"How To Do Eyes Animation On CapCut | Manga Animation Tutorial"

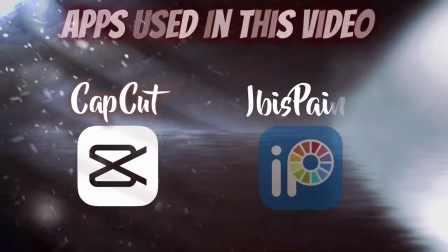[0:03]
So this video is gonna have two different parts.
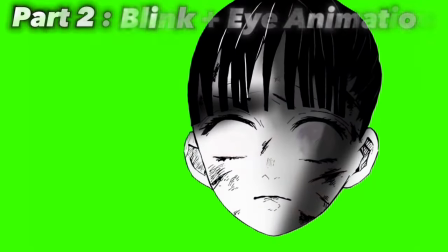[0:06]
The first one is gonna be on how to animate the eyes, while the second one is gonna be on how to do blinking plus eye movement at the same time.
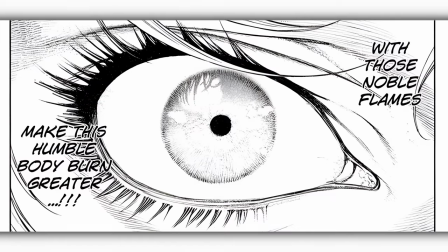[0:13]
So this is the panel we're gonna work with in this video. You're gonna see it's extremely easy and extremely fast to do.
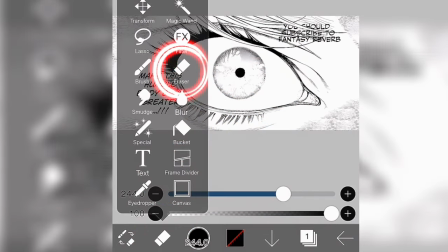[0:19]
So first thing we're gonna do is we're gonna open Ibis Paint. We're gonna click on the eraser tool, and then we're gonna erase everything except the eye.
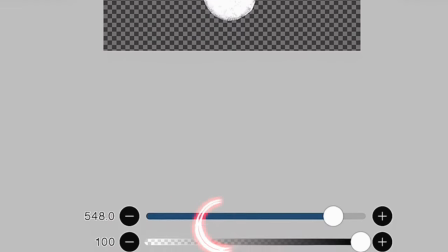[0:25]
So once you're done, it should look like this. So we're gonna save the image as transparent PNG.
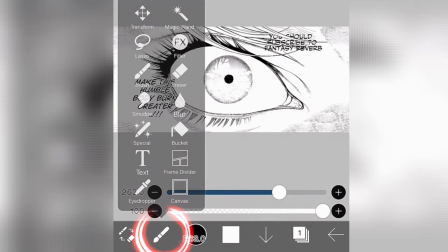[0:30]
So we're gonna create a new project with the same picture. We're gonna click on brush, and then we're gonna select white.
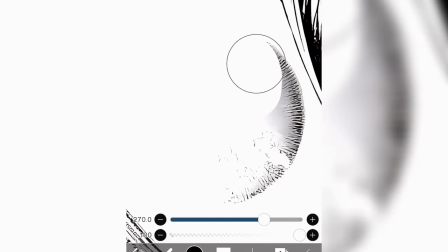[0:35]
And then we're gonna get rid of the eye by coloring everything in white. And after that, we're gonna save the image.
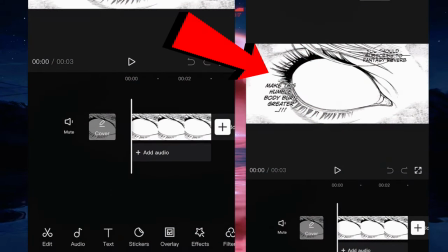[0:41]
So now we're gonna open CapCut. We're gonna put this picture as the main image, and we're gonna put the eye as an overlay.
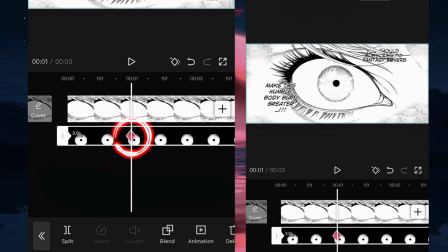[0:48]
So now we're gonna put the keyframe at 0 second and 1 second. So we're gonna go to the second keyframe, we're gonna move it to the left side.
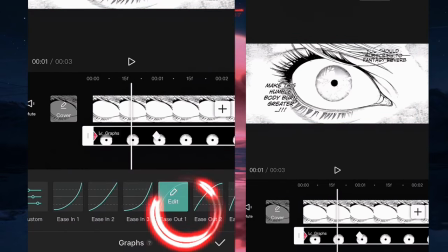[0:55]
And after that, we're gonna go to graph, we're gonna select ease out one. So it's really that simple.
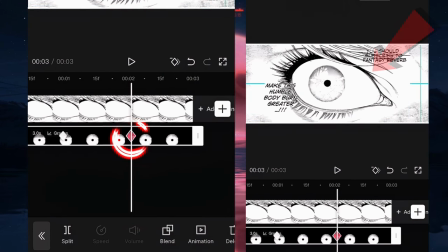[1:01]
If I want to move it to the right side, I'm simply going to put another keyframe and I'm going to move it to the right side.
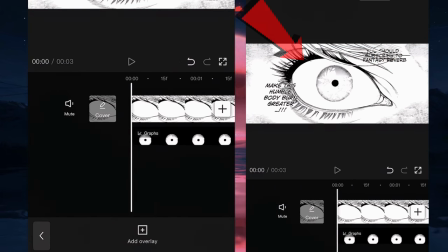[1:06]
And I'm going to put some graphs, of course. So this is what it looks like. So now you can export the project and we're pretty much done.
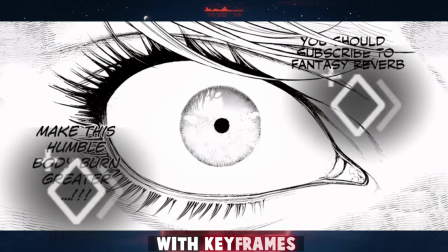[1:13]
So you can move it in whatever direction that you want with keyframes. To the left side, to the right side, or up, or down.
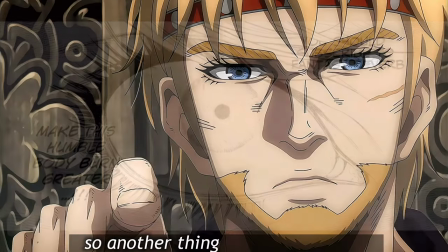[1:20]
You have the absolute control. So another thing I want to show you is how to make the eye shake.
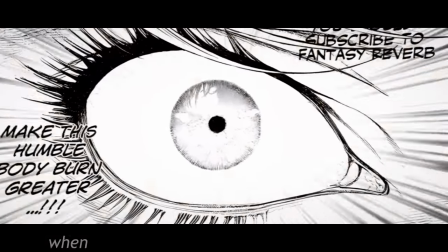[1:25]
Just like this one, for example. We usually do this when a character is either surprised or nervous.
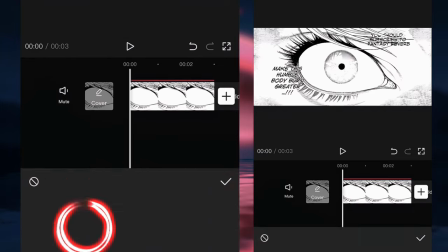[1:30]
So let's go back to CapCut. We're gonna go to Effects. We're gonna click on Nightclub.
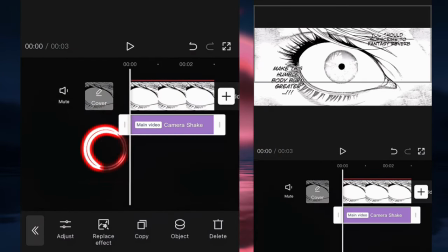[1:34]
And we're gonna click on Camera Shake. We're gonna click on Object, and we're gonna apply it to the eye.
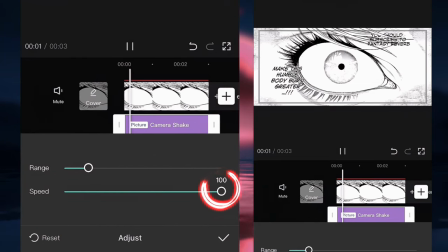[1:40]
We're gonna click on Adjust. We're gonna put the speed to 100 and the range to 15.
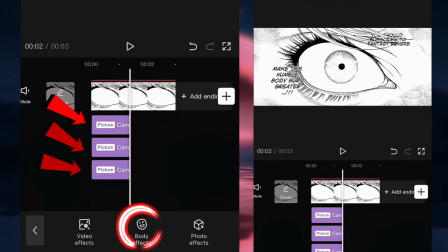[1:44]
Then we're gonna copy and paste the same clip 3 more times. So we're gonna go back to Effects, we're gonna click on Camera Shake again.
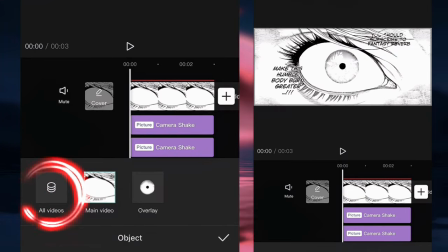[1:53]
So we're gonna click on Object, and we're gonna apply it to all clips. We're gonna click on Adjust, we're gonna put the speed to 100 and the range to 10.
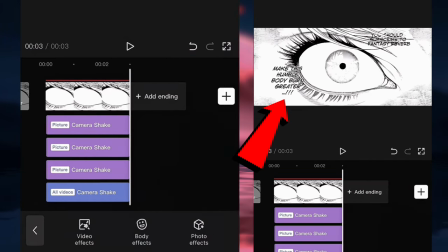[2:01]
This is gonna add a shake to the camera, which will make the movement a lot more intense. And the last thing we're gonna do is we're gonna add some focus line.
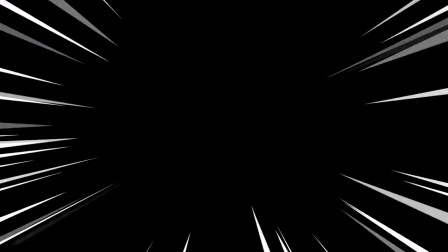[2:08]
If you don't know what a focus line is, it pretty much looks like this. This is gonna add more movement to the clip.
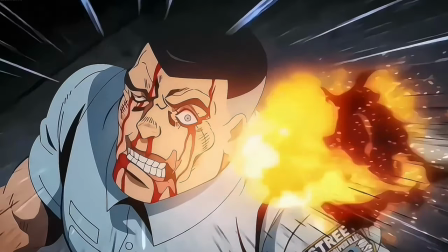[2:14]
It's gonna make it more intense. If you look at this clip, for example, you can see there's some focus line around the character.
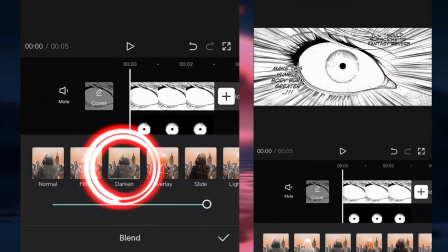[2:20]
So that's what we're gonna do. We're gonna click on splice and then darken. And we're gonna export the project and we're pretty much done.
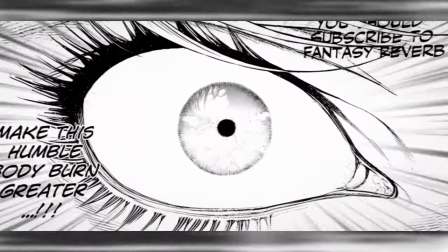[2:26]
So this is the final result. So as you can see, it looks a lot better. So on that note, let's go right to part 2.
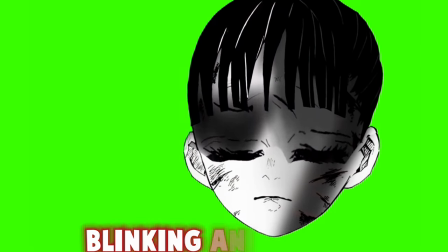[2:34]
Okay, so now I want to show you how to do the blinking animation plus the eye movement at the same time.
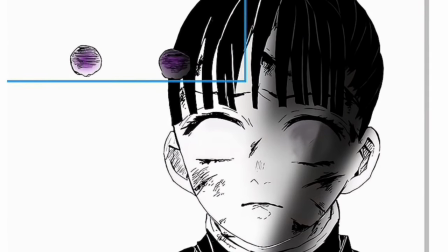[2:39]
So I separated the eyes from the character in Ibis Paint, just like we did in part 1. And then I did the blinking animation in Ibis Paint, just by using the liquify pen.
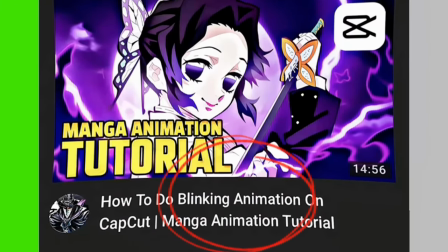[2:48]
Look, I'm not gonna show the whole thing, cause I made an entire video on this already. You can find it on my channel, it's the one with Shinobu in the thumbnail.
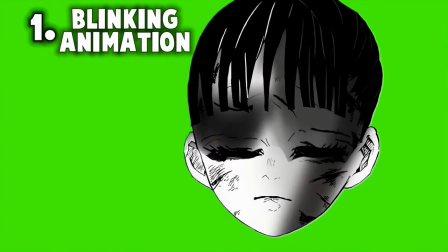[2:55]
Okay, so we have the blinking animation as the first clip, and then we got the eyes as the second one.
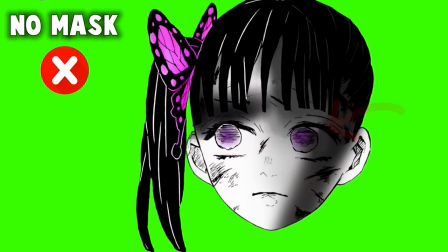[3:00]
So the main goal here is gonna be to mask the eyes under the blinking animation. Just like this one, for example.
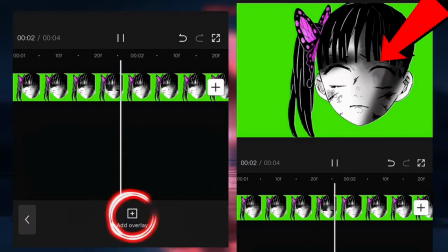[3:06]
So let's go back to CapCut. We're gonna put the blinking animation as the first clip. We're gonna put the eyes as the second one.
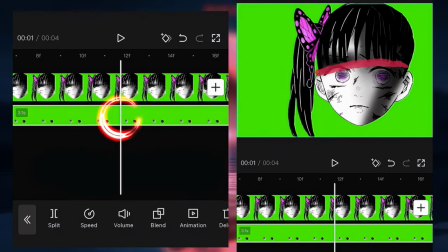[3:12]
Okay, so now we're gonna put a keyframe when the character's eyes is fully open. And then we're gonna put a second keyframe when their eyes are completely closed. And we're gonna put a final keyframe when the eyes are fully open again. So now we're gonna go to the first keyframe.
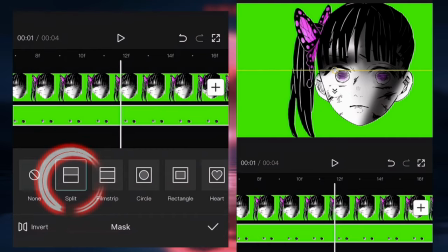[3:25]
We're gonna click on mask. We're gonna click on split. So we're gonna put the mask right over the eyes, just like I'm doing.
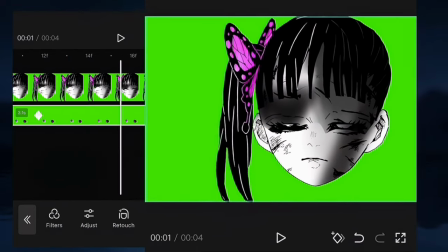[3:30]
And then we're gonna go to the second keyframe. We're gonna put the mask right under the eyes. It's never gonna work the first time, so you're definitely gonna have to adjust it to get the perfect timing.
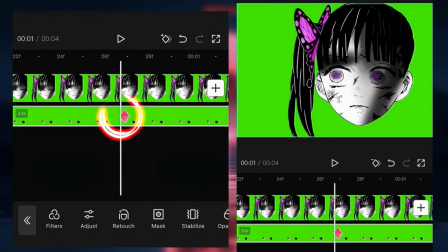[3:40]
And we're gonna do the same thing for the third keyframe. We're gonna put the mask right over the eyes.
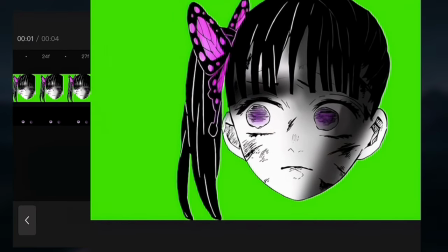[3:46]
So it should look something like this. So we're gonna export the project and we're pretty much done.
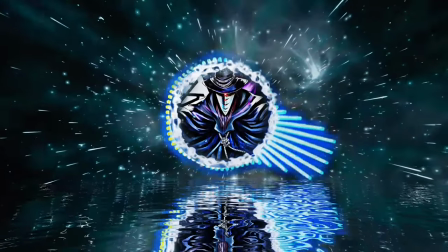[3:53]
So this is the final result. So that's pretty much it for the video. The next video, I definitely want to do something a little bit more special.
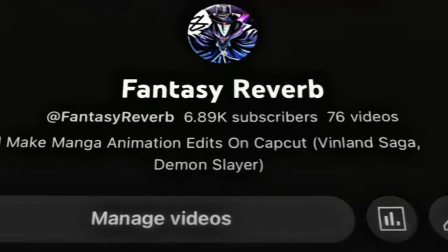[4:00]
I think I'm gonna do like a fight scene. So if you're interested, feel free to subscribe to the channel. So I'll see you guys into the next video.